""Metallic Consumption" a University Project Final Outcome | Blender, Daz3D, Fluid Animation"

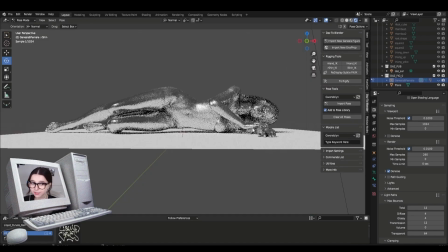12:24 So just keep fiddling around with the pose until I get it to something I like. And so here is actually creating the puddle.
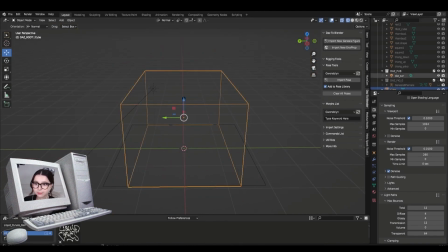12:32 I did the exact same thing with the fluid animation previously, but this time instead of the model being the effector,
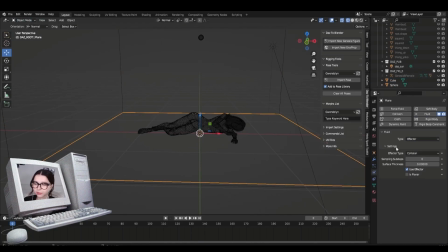12:39 I made the plane the effector, so the collision for the fluid. And I basically copied all the settings I did from the other one because I really liked the settings I did for that because it worked for me. This fluid animation was really simple,
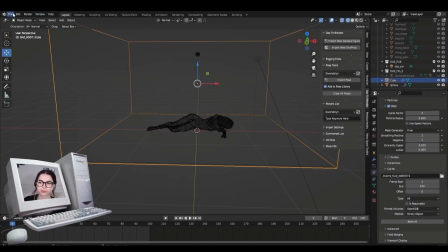12:54 and also I didn't have to render the whole animation because it was just going to be a still puddle, which was nice and saved a lot of time.
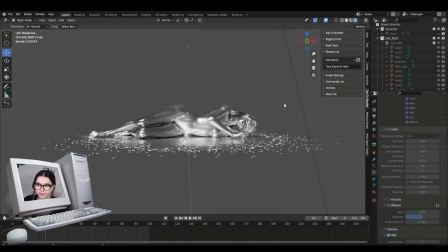13:01 This is how it came out. I think it looks really cool, personally.
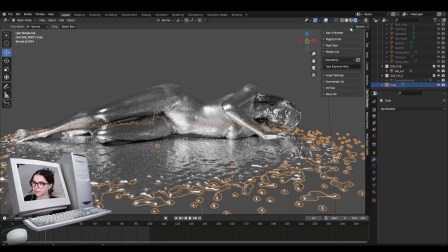13:05 So getting it right under center, and then you'll see in a second, well,
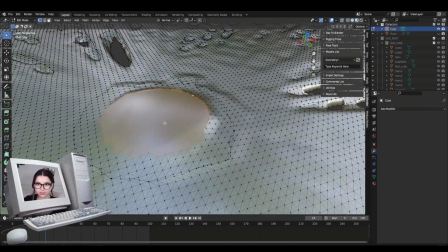13:11 first getting rid of the sphere shape from its sphere remains,
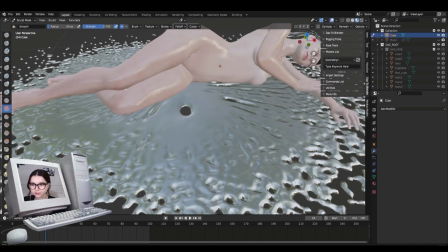13:16 and I went into the sculpting tool, and because as you can see it's a bit bubbly and goopy,
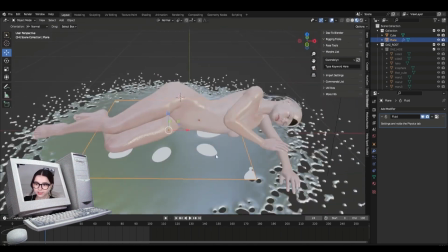13:20 so I just smoothed it out with the smooth tool in sculpting, and there's holes in the center which I didn't want,
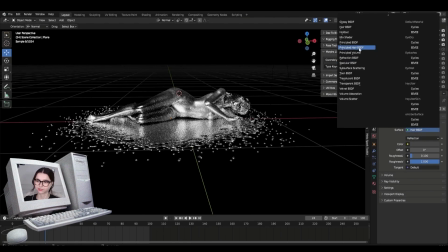13:27 so I just simply added a plane underneath the holes and just gave it the exact same metallic material pretty much to hide the holes,
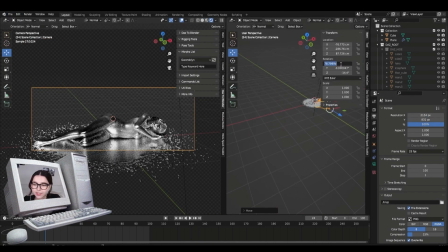13:35 and it worked, so that's great. So here, sorting out the composition again and the camera size.
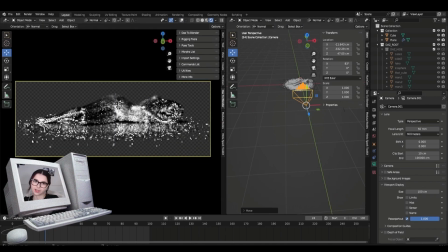13:41 This was the page spread sides that I thought it was intentionally, but turns out the size was wrong.
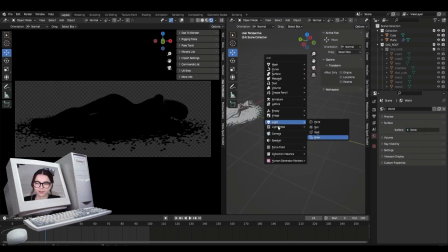13:49 It was a mess, but I got it. I fixed it. So sorting out the lighting again.
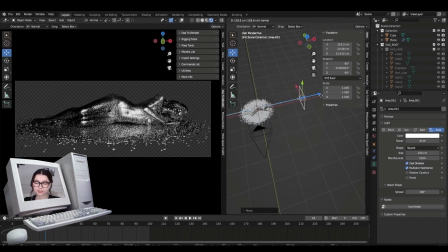13:54 Did the exact same lighting setup pretty much with the metallic fluid animation, because I wanted the metal to look exactly the same,
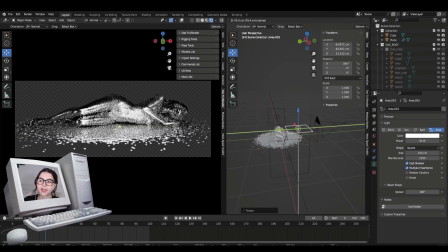14:02 because obviously this is after that happened, so the lighting needed to be pretty accurate to previously.
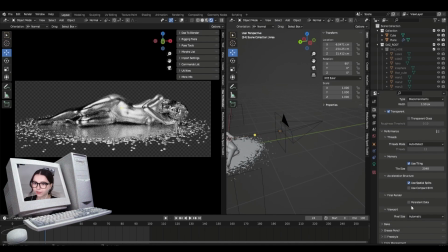14:09 And I just love how the reflections are on her skin. I think it looks so beautiful. So that's pretty much that part done, and that's the rendering going.
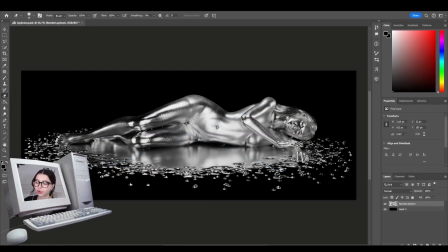14:20 So here, taking it into Photoshop, and I did some really simple adjustments to it.
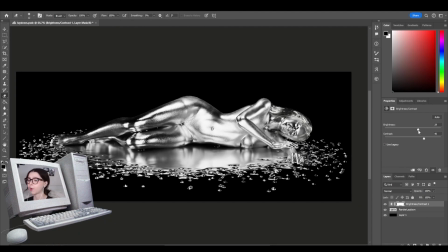14:25 I just added some brightness and curves to make it pop and give it a bit more contrast, pretty much. And you'll see in a second, there's like little white specks on her leg, like in between her legs, and I do patch that because it was bugging me.
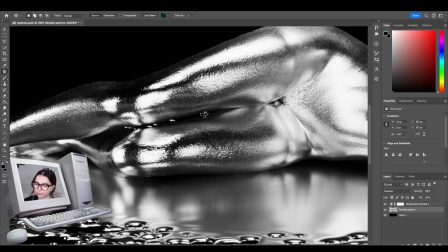14:42 Yeah, there, you can see I was patching it up to make it look smoother.
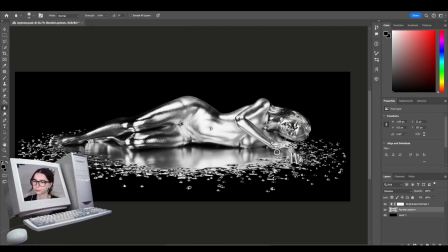14:48 Looks clean, looks nice and crisp. I just really love how this one came out.
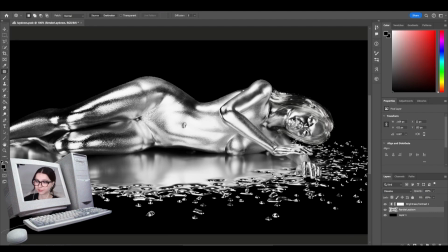14:53 And also there's another one after this one where she's in a different seating position, which you'll see next, which I really like as well.
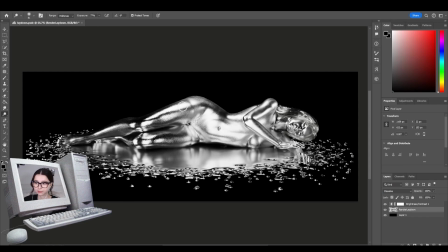15:01 So that was that one done, pretty much. Just doing the finishing touches.
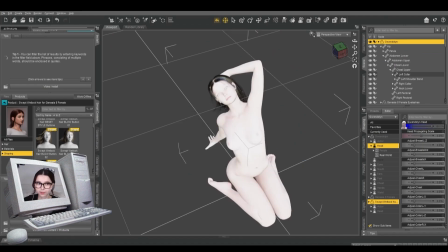15:05 So here is the next one, same exact skin and idea,
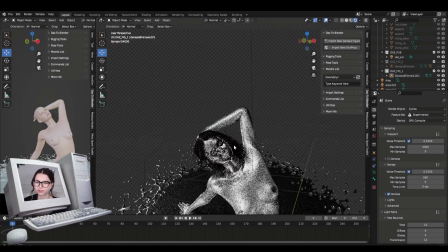15:10 but this time she's in a different pose because I wanted to do a different composition and I needed more images as well,
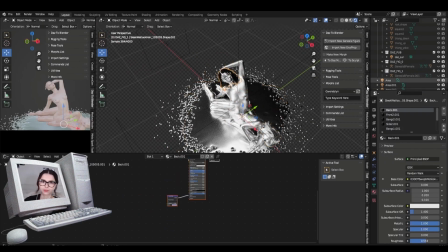15:17 so I thought it'd be just really cool if it was a different composition of almost looking down on her, because when I was thinking in mind, because it's for a magazine and their page spreads, this would be for double page spread, so I'll have this pose and there'll also be another pose that I'll do on the other page.
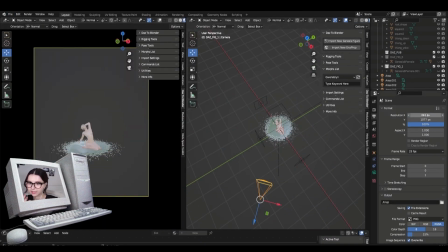15:35 This one, I think this pose in particularly is my favourite out of all of the ones I've done.
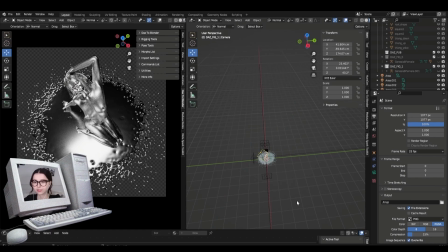15:43 I really love the composition and I love how it's almost like a bird's eye view. I think it's really cool.
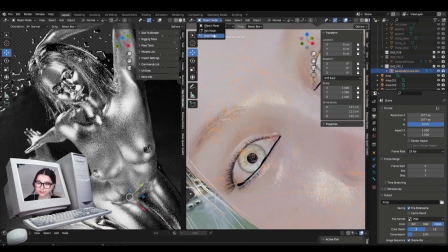15:48 And I left her eyes open for this one. She's staring right into your soul.
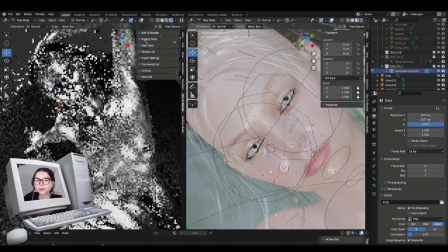15:53 It's quite scary. But I made her eyes close a little bit so it wasn't so big because that was quite intense.
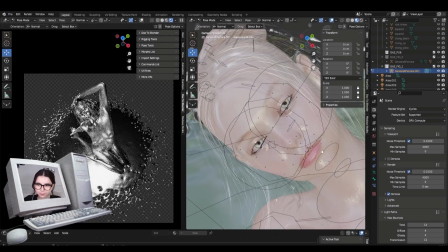16:00 But yeah, that's pretty much that one done as well.
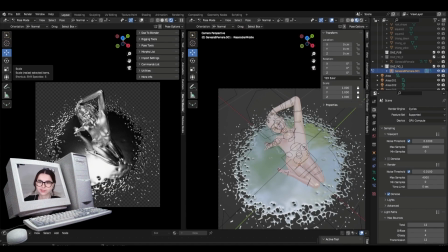16:03 And as I said, there's another one, the exact same process again, just in a different pose. But yeah, this one's ultimately my favourite out of all of them. And at the end of this video, I will go through all of the final images and everything.
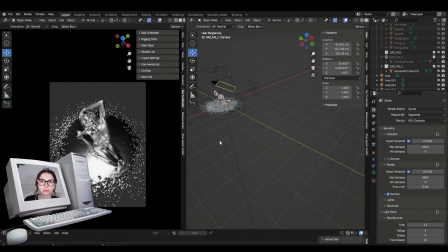16:18 And also a magazine mock-up I did too, which is pretty cool.
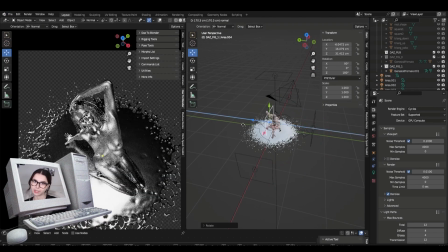16:23 But that will be at the end of the video.